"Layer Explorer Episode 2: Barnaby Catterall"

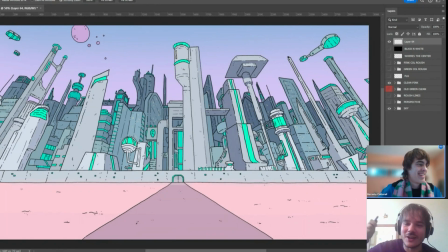(4:09)
What's is this scarf like from someone specific?
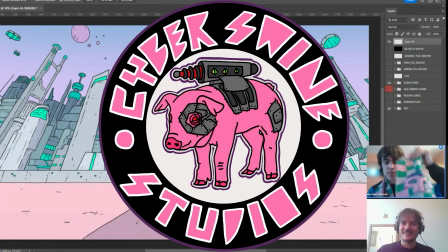(4:11)
Yeah, from at Cyberswine Studios, London-based studio, which makes beautiful merchandise, accessories, fashion attire. Probably be big soon, so support him. Not a paid sponsor, just a friend. Yeah, just a friend.
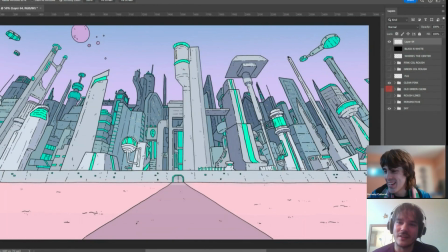(4:25)
And what about the lower part? Don't you like? Oh yeah, so I do like contrast. I do like images which have a lot of noise and things going on in some parts, but then space to breathe in other sections. But I just find the below the wall under the city, I find it just lacks depth.
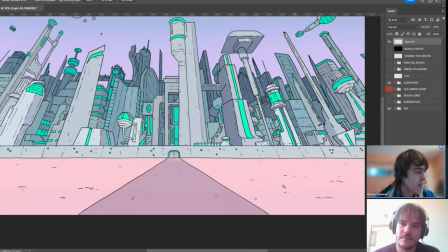(4:42)
Right. And I do like it having negative space, It lacks a lot of depth, this area. but I feel like it needs way more gradation. Maybe things to show scale, like to show how much further this foreground is, because this city is supposed to be very far away, and the pathway kind of gives an indicator of that.
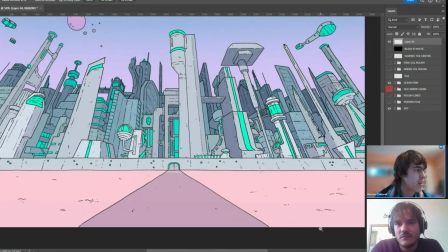(4:59)
But still, I think there's so much depth in the top half, it just doesn't fully get that. So maybe having on some like maybe big rocks or elements in the foreground which shrink down completely in the background, or hills, maybe bits of tech.
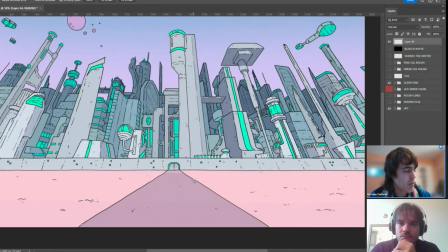(5:14)
I'm not too sure exactly what would be the best thing to do, but yeah, just something to add a bit more depth, but also not being too noisy in the foreground.
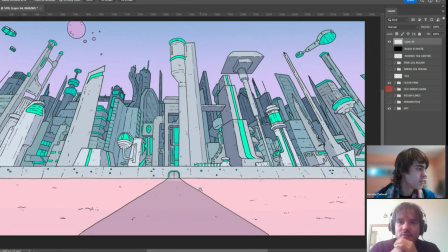(5:21)
Right. Okay. Cool. So are you ready to start with the 0 layer?
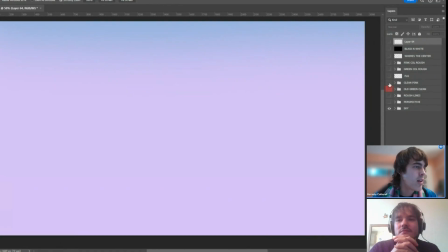(5:27)
Yes, 0. And I'm gonna go kind of in orders up, but I also have saved some older layers which aren't actually used in the final piece, just to give a more idea of the process.
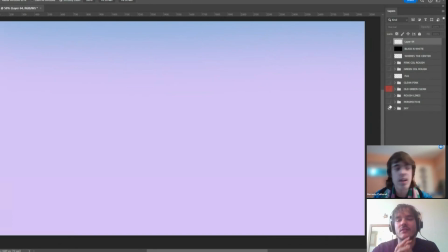(5:39)
Nice. Do you have like sketches, or do you have like exactly? Okay. Yeah, because I find that like starting from below doesn't always give like the chronological, like we don't just start with like a blank like sky card and then add the back buildings and then the buildings in front and in front.
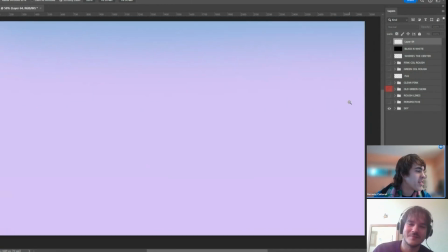(5:54)
So exactly, yeah, that was the same issue with Joe. Not my first thing was like, okay, I'm doing a city, what's my first thought? I'm gonna do a blue and purple gradient. Yeah. Yeah, okay. All right.
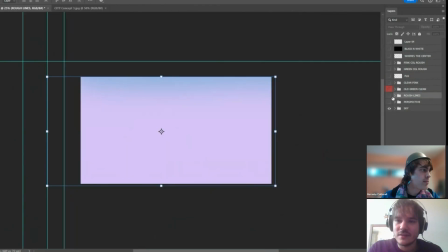(6:04)
We're starting now with the sketches, right? So you have we just prepared a few sketches to show like the earliest stage before the layers starting to come together. So show us the part nobody sees. So here was the first draft of the sketches.
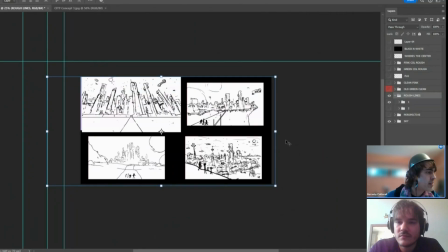(6:21)
Client wanted to see a few variations for the big city. I did a few different ones. Right. Can you zoom in a little bit? Perfect. Okay, perfect.
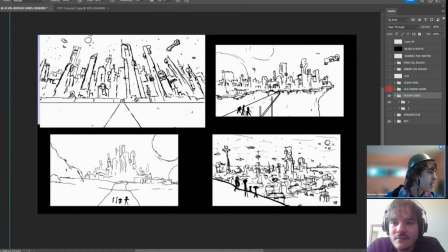(6:30)
As you can probably quite clearly see, like the first one is the one that's closest to it, halfway going up. I did like some of these other concepts, like the bottom right one I liked a lot. I felt like that was slightly more dynamic angle to it, a bit more 3/4. Cheeky diagonal.
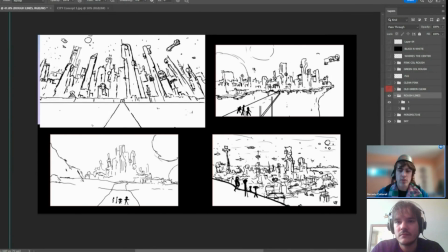(6:48)
But I guess that's one thing when working with a client is you kind of, even if you have a favorite sketch, they may not go for your favorite one, and you kind of have to be okay with that. One thing I learned early on is never submit something you don't want to do. Sometimes I'll have an idea of like a few sketches I like, and I'll be like, I feel like I need to fill it out more because I haven't done enough sketches.
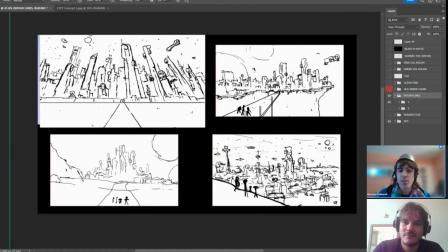(7:07)
And do a few you don't like. Then when the client chooses the one you hate the most, then you have to deal with that for months. Yeah. So now I only submit things I want to do, and sometimes even I'll submit less sketches just to make sure like it's not going to be anything I don't want to do.
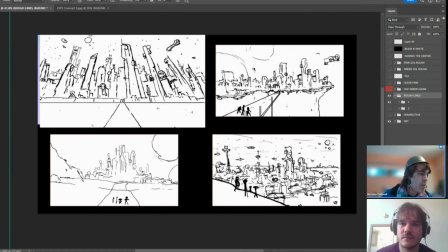(7:21)
Right. It's a good shout. So I did that, and actually too, I'm not sure if I'll show later the rest of the series, but the bottom right one, I use that as a good starting point for another city in a city environment in this music video,
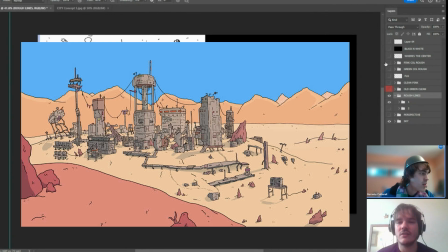(7:35)
fucking Earth City. So it was a little bit more post-apocalyptic vibes. I knew I remember seeing that angle from somewhere, so that's where it came.
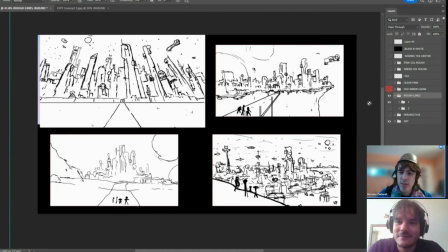(7:43)
Yeah. And viewers, if they want to watch Megaverse Sweet Rendezvous music video on YouTube, you're ready to see all the videos animated together.
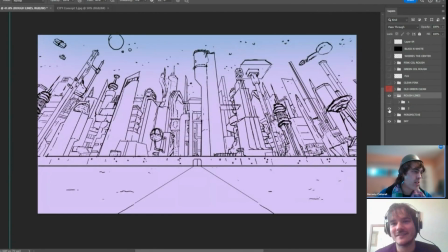(7:51)
Nice. Maybe. Here's the next sketch, which is still rough, but quite clean for rough. I'm actually surprised in myself by how clean some of these roughs are. For a rough, there's a lot of layers in it. Like a lot of my roughs, I don't have this many, but I think it's just down to how much depth there was in the city. So if I did it all on one layer,
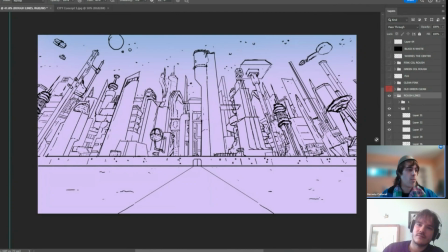(8:09)
if I wanted to make adjustments to perspective or move things around compositionally, it'd be a bit hard. But right.